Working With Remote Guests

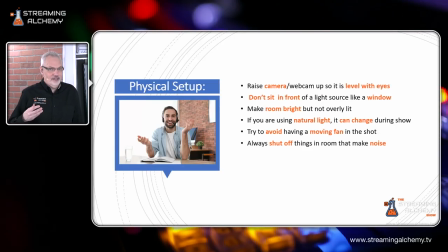[24:34]
You don't have the ability to do certain things. Kids and pets, they have a mind of their own. So I think most people can be very forgiving of those things, but things that just show you didn't pay attention, those types of things, that is something you really should take care of right from the beginning.
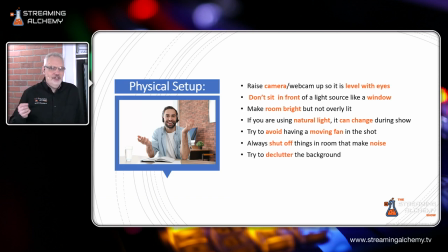[24:54]
And the other thing is declutter the background. Whatever you set up,
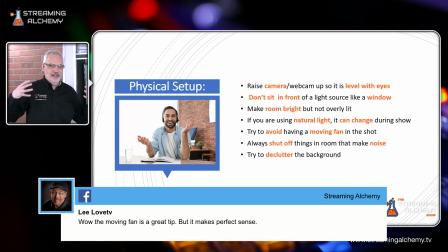[25:00]
you want to try to have a background that doesn't distract from the subject,
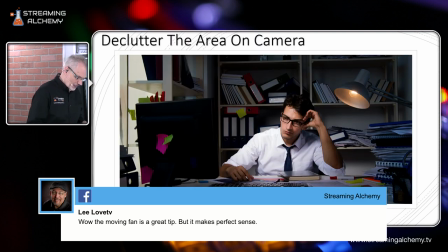[25:07]
from that guest on their appearance. So, if you look here, this is a deceiving shot.
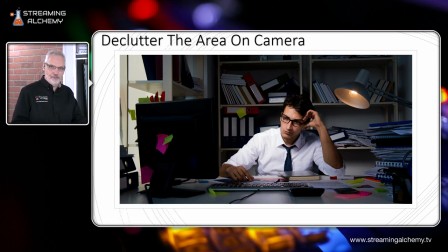[25:15]
This is a very cluttered, messy environment this person is in. The only reason it doesn't jump out is because of the lighting. So, the lighting keeps the focus on the person. That's, you know, your remote guest in this case.
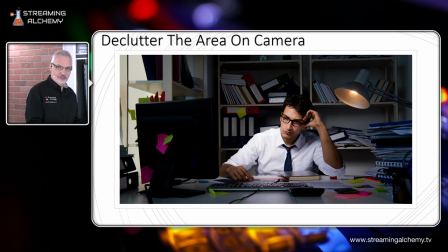[25:32]
But if this were more flatly lit, if you could see everything in this image equally, all of this junk around this person would become distracting from anything that they were saying. So you want to make sure that people straighten things up.
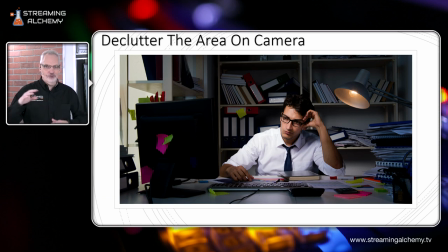[25:51]
People don't have piles of junk in the back or toys or things disorganized or empty plates and cups. All these things just make the guest seem less professional, less credible. And it makes it just distracting for your audience when they're watching this guest.
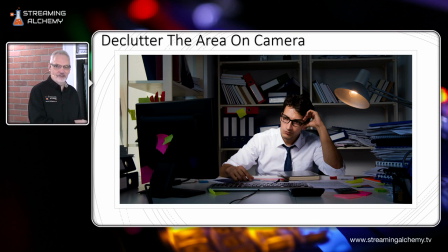[26:10]
So definitely another thing that's fully in your control with your guest and something you should try to get them to do without any sort of argument on that one.
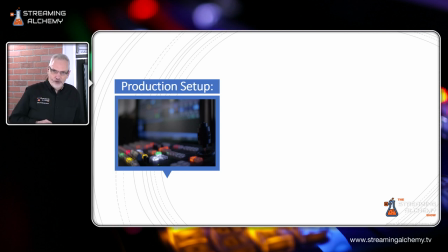[26:24]
So the next section I want to talk about now is what you need to think about from the production side when you're bringing in remote guests. And probably the first and most important one is set up a time to connect with the guest in advance. You do not want to be trying to figure out an internet connection problem, a webcam not being compatible problem 15 minutes before a show. So you definitely need to connect with any remote guest you'll have at least a day in advance and preferably at the same time that they're going to be appearing on your show to make sure that all the technical issues they could have are resolved that would be everything from good sound good video any things you want to do with repositioning where the camera is what the backdrop is for it how lighting looks all of those things that day before is the time to take care of it when you do a run-up to a show and you've got a limited time to go live, you don't really have the cycles to focus on things that you could have taken care of in advance. And doing it at the same time as your show is actually important if it's possible. What you'll find is that sometimes people, if you connect with them during the day, things would work fine. But if you connect with them at night when all their neighbors are watching Netflix or streaming videos or doing online gaming. Suddenly that bandwidth, which seemed great at three in the afternoon, at seven doesn't look so great. And you need to make sure that you're aware of that and can adjust for that. Because you do have things you can adjust. You can turn down a guest resolution and make sure that you preserve it for frame rate. People notice the smoothness of motion more than the solid resolution of a person. So those types of things are in your control to work with, but you need to know about in advance so you can handle it.